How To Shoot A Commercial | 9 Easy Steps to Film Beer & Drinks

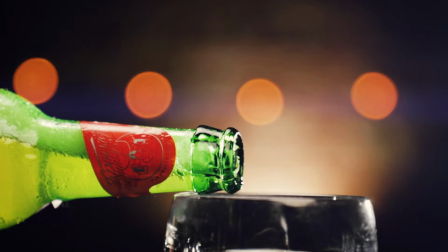0s
What is that you got there? I got a secret. We don't drink beer. We don't drink beer. I've known Ted for a long time.
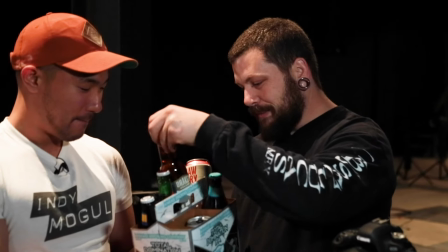8s
Yep. No. Ooh, that beer looks cold.
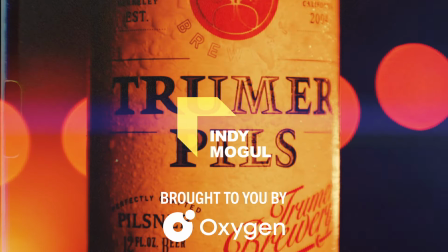13s
It's gonna be awesome. Yo, what is going on, Indie Mogul?
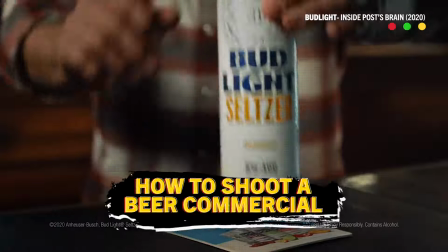17s
My name is Ted. Today we're gonna be talking about how to light beer product shots. Any kind of beverage that you're doing here, like coffee, beer, soda, all of that we're gonna be doing today in this episode. So, today I got my buddy Justin Jones. You guys know him already. And if you don't know him, you should know him because we've shot a ton of product stuff together. And today we're gonna be walking through doing this totally from scratch. So no matter where you are, no matter what camera you have, no matter what budget you have, these are gonna be some easy, simple steps that you can do to make your product shots look like this. Wow! So, ready for this? Justin, you ready? Absolutely, let's get it. Justin, I know that you normally shoot on your beloved Red 8K camera, but instead we have this camera here. Oh, great. This is the Canon 6D Mark II. It's a great camera. How do you turn it on?
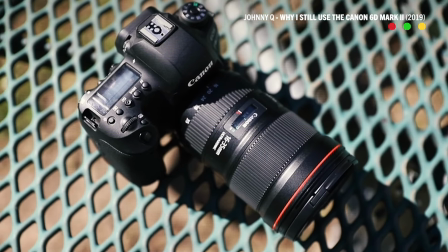58s
This right here is traditionally seen as a vlogging camera. It's traditionally seen as a consumer camera, but just to show you that you can make a beautiful image no matter what camera you're using here today, we're gonna be using this to make those shots. So, ready to do this? I'm ready. What do we do for our first step if we're trying to light a beer commercial? Right, so we need to pick the location. For a beer or like a small microbrewery, I would say let's put that up against a brick wall.
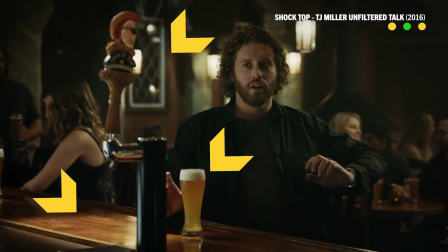78s
Give us that brick texture, kind of that rustic environment. Now, in here, we're pretty lucky. Obviously, we have brick walls everywhere. And if you're shooting anywhere that has brick walls, you can use those brick walls. But if you do not have brick walls, right, what is one of the tips that we have here? Bring in a brick wall. Cool. If you can't build a brick wall, what's the next tip that we have? You can get a fake brick wall.
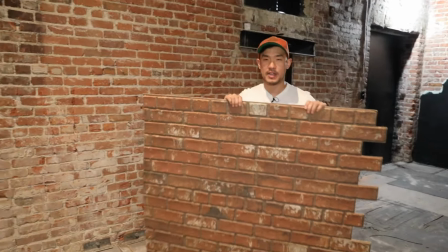99s
Cool, sounds good. These are fake brick wall decals. No, they're not stickers.
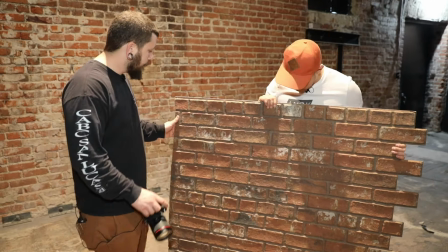105s
They're actually kind of printed and onto cardboard. They're textured. And honestly, they look very, very believable on camera.
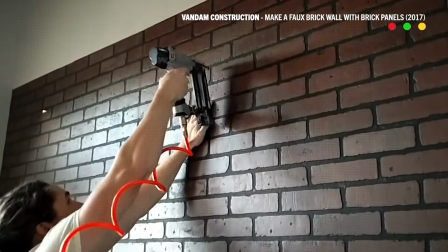112s
So just to show you that, again, even if you don't have this location, you can recreate this. These cost about something like $60, $70 a slice.
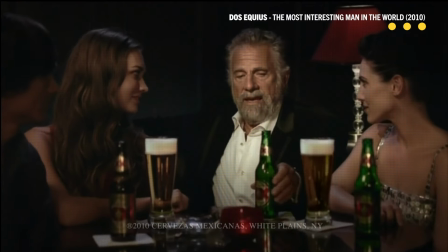118s
The reason that we're using a simple brick wall is because in product shots, we're trying to keep all the emphasis on the actual product itself, not the location. The next thing, we need some kind of surface to put our products on. Plastic table. There we go.
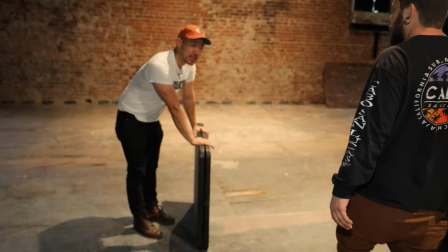130s
Right there. Okay, so when we're setting up our table in relation to our backdrop, what's the key thing here? So we want to throw that background out of focus. So we're gonna go ahead and set it up at least like 10 to 15 feet away from that wall.
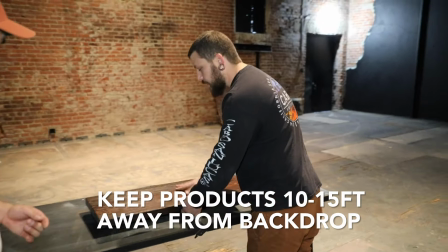141s
Since we're going for the rustic feel, we wanna just get this little facade of a table and we'll have that just laying straight on our table and we'll set our products on there.
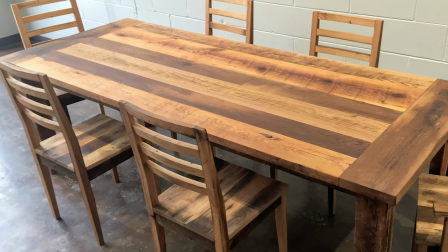148s
Got it, sounds good. So this is literally the end part of a wooden table that kind of looks like leaves that turn a 4-seater table into like an 8-seater table. We literally just pulled one of those off here. If you wanted to find some plywood, you could stain it yourself.
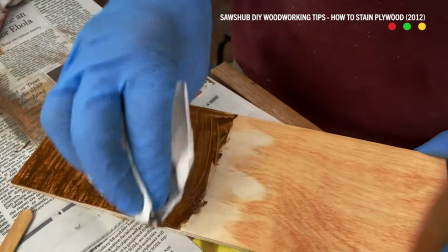161s
You could find anything that just gives you that texture. And again, you don't need a lot of it. It's not a bowl, right?
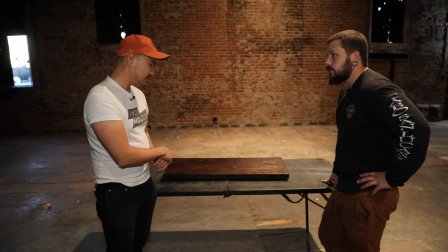166s
It's just one product here. One product on the table in a close-up. So I've got a selection of beers, which we will show.
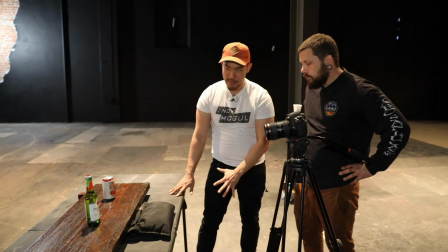172s
Now that we have our product set up, now that we have our surface set up, now that we have a table set up, and we have our backdrop, what's next as far as the camera?
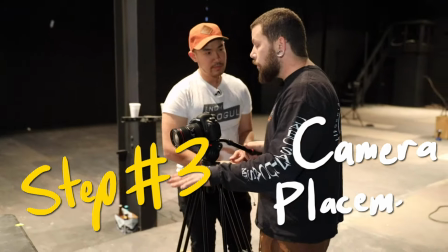177s
Let's just get our height correct. I'd like to be almost level to the board. Like right now, if we were to point down at the table, we would see the edge of our wooden table.
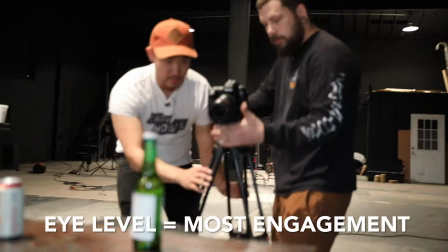186s
So we need to get lower. So let's go ahead and get level to the actual beer bottles. And as we come down, you'll see that, oh, now our table disappears.
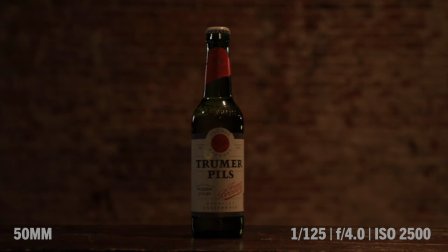194s
Off the bat, we're already looking kind of okay. So, question, Justin, as it is, would a client be happy with this shot here?
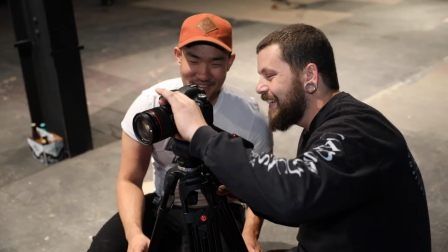202s
Depends on the client. Definitely not.
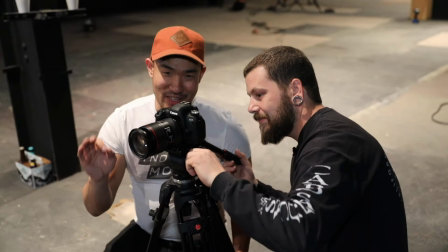204s
And I'm gonna say real quick, if your client is satisfied with this shot here, you need to find better clients and you need to work harder and you need to be the one to push
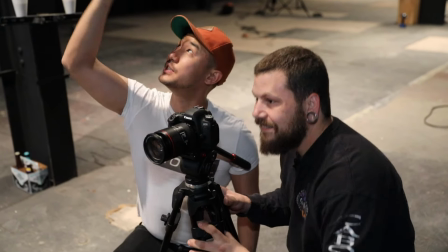212s
yourself, because I'm gonna say this right here is probably something that a lot of you guys are familiar with. This is just whatever lighting we have in the location on a table pointing at a brick wall.
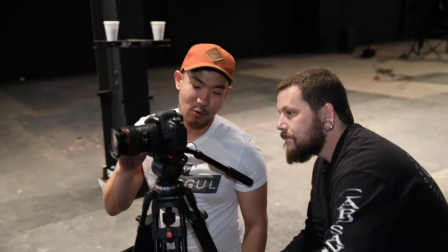220s
How do we make this look better for product shots? First, camera settings.
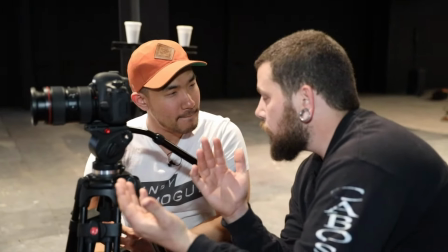223s
What are we trying to set to? On this one, since we don't have a lot of depth to our product, I would say let's go down to like a f4.
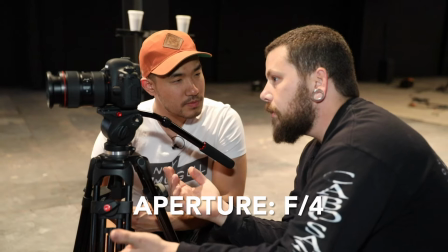229s
I think that's what our lens goes to anyways. We don't have a lot of movement here. So slow motion or regular speed, I think you're okay here.
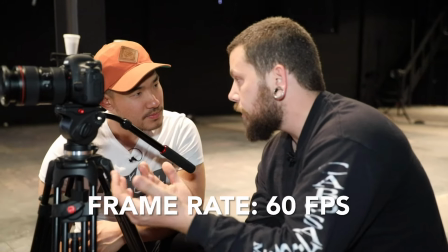236s
We might be actually pouring this beer into a glass later. Got it. So we're gonna go ahead and shoot it at 60 frames per second.
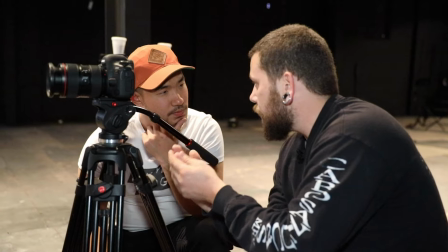242s
Just give us some slow-mo. So when we bring our lights in, we're gonna try and get that ISO down so that our image is not as grainy as it is right now. And again, that's because the ISO is the camera sensitivity to light. Yes. Absolutely. So we're gonna bring that noise level down. Gotcha. So when we shoot at a super high ISO, like right now, this is 2500, that's kind of grainy. It's got a little bit of that quality. If we bring in more lights, drop the ISO lower, then it won't look as grainy, it'll look a little more clean. Clean, pristine shot of the product.
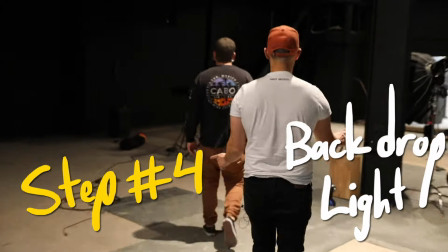268s
For our first light, what kind of light are we looking for? Hard light or soft light? Hard light. We are going to give that background some texture.
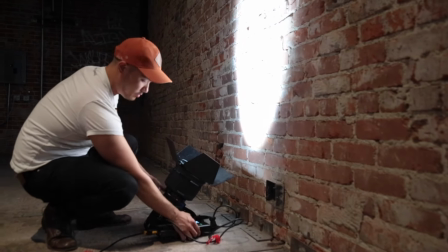274s
We're gonna put it on the ground. Since we're far back from the wall, we don't have a lot of space to put stands and stuff up in the air.
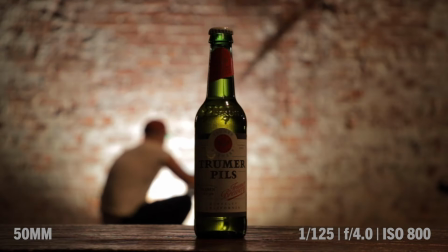279s
So for this, we're literally just gonna put a light on the ground and shoot it straight up.
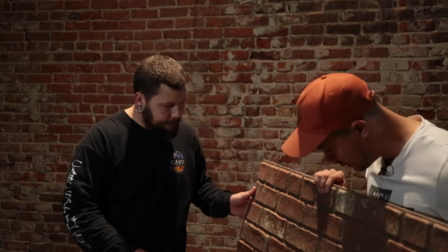284s
And because the wall is 3D and it's brick and kind of juts out, even if you used a 3D printed fake wall, you'll still get some texture if you can bring that light close in.
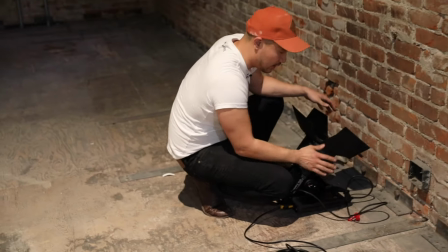291s
So normally, when you put a light on the floor, you're gonna want some kind of stand that props it up.
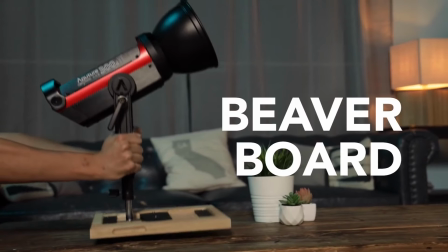297s
Sometimes you can use the actual yoke itself. I would recommend actually using something like a beaver board, which is basically a nail-on plate that just goes onto a board and points up. However,
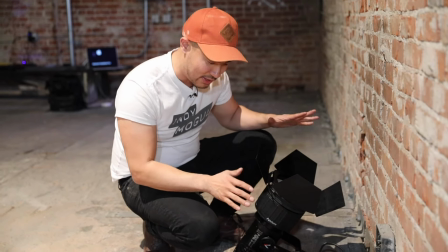305s
But we're going super indie with this. I'm literally just gonna put this light on the floor and plug it in. I'm gonna bring my
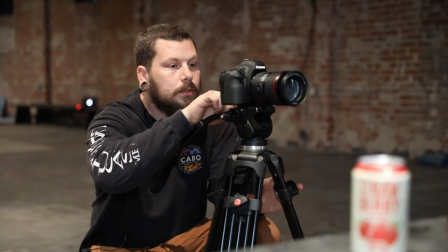309s
ISO down so we can set the exposure. I think all of our lights right now are going to be daylight.
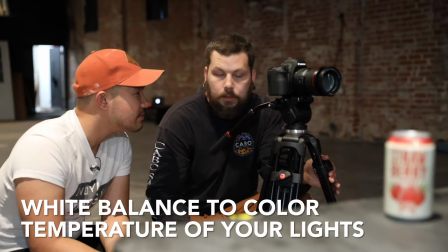315s
So I would like to balance to a daylight color temperature. Sounds good. Yeah. So whatever we set our white balance to, we're gonna make sure that white looks white in the camera. That's it. All right, so we got our first light. We've lit our background now. We'll bring a soft overhead, like a softbox. Okay. We'll put that on a C-stand, reaching over and just falling straight down on the Okay, so the product. key is a soft overhead light that kind of drapes over.
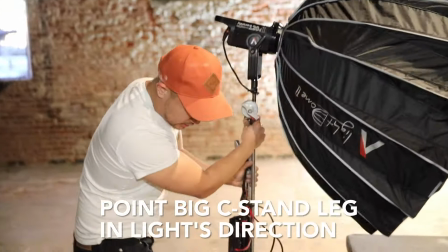335s
Drapes over. And a little tip when setting up this kind of stuff is make sure your C-stand leg, the big one, is over where you're gonna arc it out. I know you might see in some product videos that you light just above the top. The reason we're not doing that is because of what?
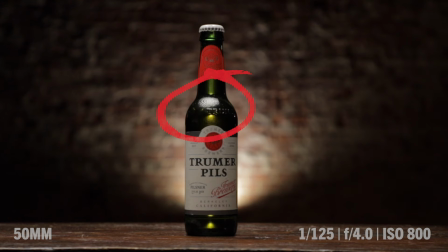349s
It's because we're gonna get a really bad reflection right on the front of the bottle. Or really anything that's shiny, that is kind of pointing at the camera at this angle, it's going to go. So if we can move that reflection over to the side and away from the logo, that will help us.
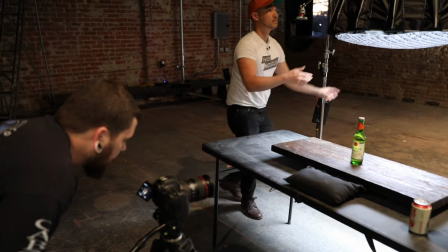363s
There it is, and now we'll rotate it to the product. Yeah, that's nice.
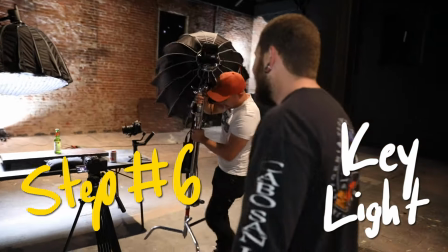369s
And so to key this now, we're gonna bring in another softbox and we'll kind of cross key. So instead of having your key on the same side, you're gonna have it on the opposite side, and that's gonna leave you some contrast in the image. So Justin, what do we need to know about lighting glass bottles? So glass is hard because it's very reflective.
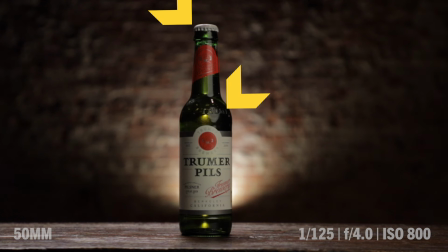383s
You could see basically every light. In the image that we have right now, we're still getting a reflection. If you use hard light, that's going to show you a point of light, right? Which is really gonna give it away. But since we're using large soft boxes here, the larger the source, it's gonna spread that reflection throughout the bottle,
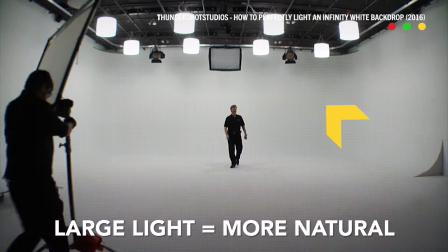399s
and it's gonna look like there's a almost like a white wall or a window rather than an actual source.
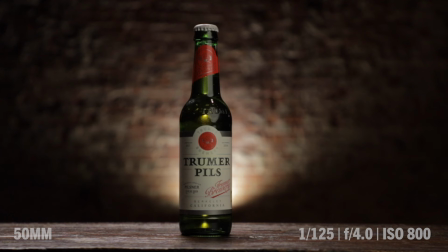404s
So as you can see on this right side of the bottle, we're getting a reflection, but it's a pleasant reflection. I know for a lot of you people out there, you think maybe this is like, hey, that reflection is so small, I barely noticed it. Believe it or not, there's a subconscious effect, whether the viewer sees it or not, that kind of gives it away.
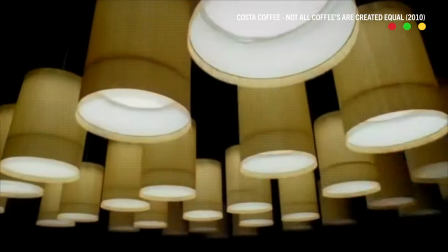418s
It makes it feel like, oh, this was shot in a studio. This doesn't feel real, doesn't feel authentic.
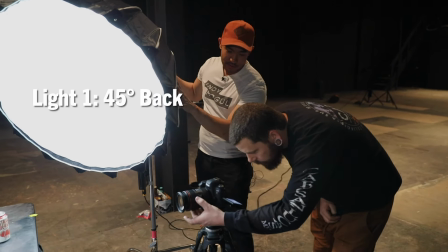423s
So one light is 45 degrees in the back, one light is 45 degrees in the front, and this one right here is aimed and targeted at the actual label.
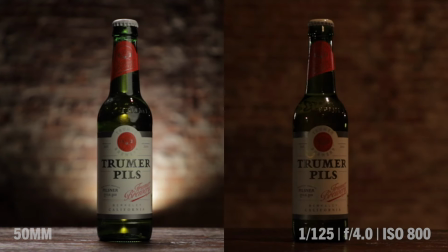430s
It's already looking a lot better than it looked before. Yes, absolutely. Yes. And the next thing I would do is see if there's any kind of like tricks we can do.
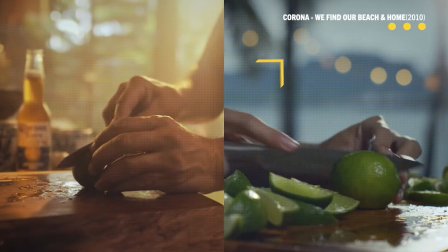437s
So we throw up some practical lights in the back to kind of throw out of focus and give us like a bokeh of maybe we're at a party or maybe we're at some kind of event. I have Hampton Bay 12-foot, 12-string lights, cafe string lights.
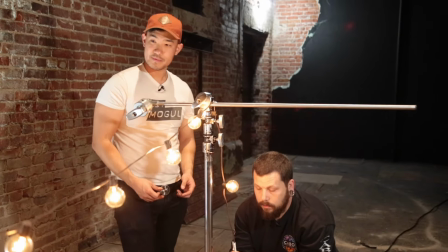452s
And what we're gonna do is we're gonna drape this between two stands. Wow. We're already getting something.
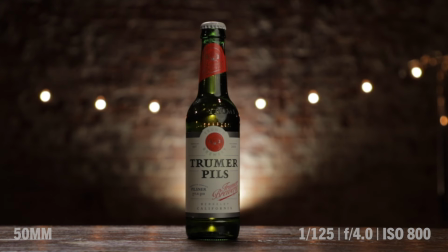457s
So it looks, actually, it's really cool that these are, we could move this over a little bit to be equal distance. Little things like that in these product shots because it has to be perfect. Yeah.
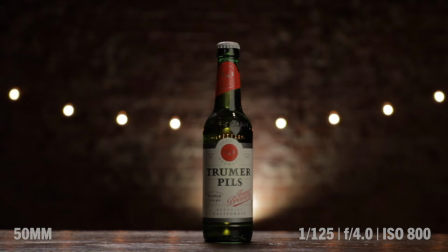467s
Okay, so now that we have made this symmetrical, I think that light in the back could actually be warmed up.
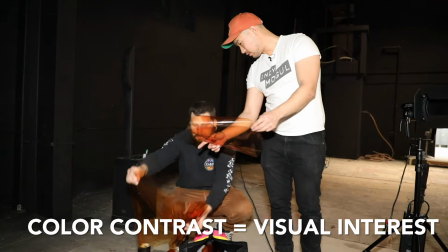473s
We could throw a tungsten gel on it, a CTO. Yeah, Gotcha, and that'll sounds also give us some separation too with our daylight on the bottle and a really warm background.
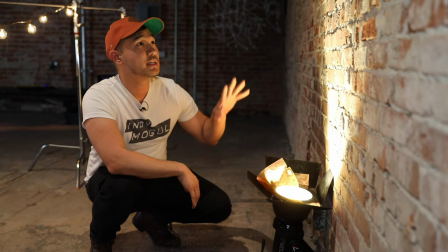480s
So this right here is a full CTO, so what that's gonna do is it's gonna make sure that this looks actually like tungsten light, so that's important there.
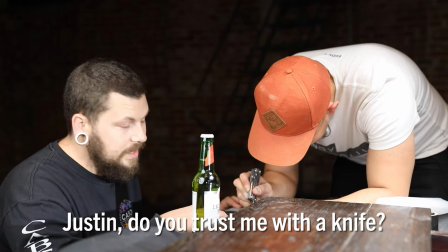489s
There we go. Justin, do you trust me with the I've known Ted for a long time. Yep. No.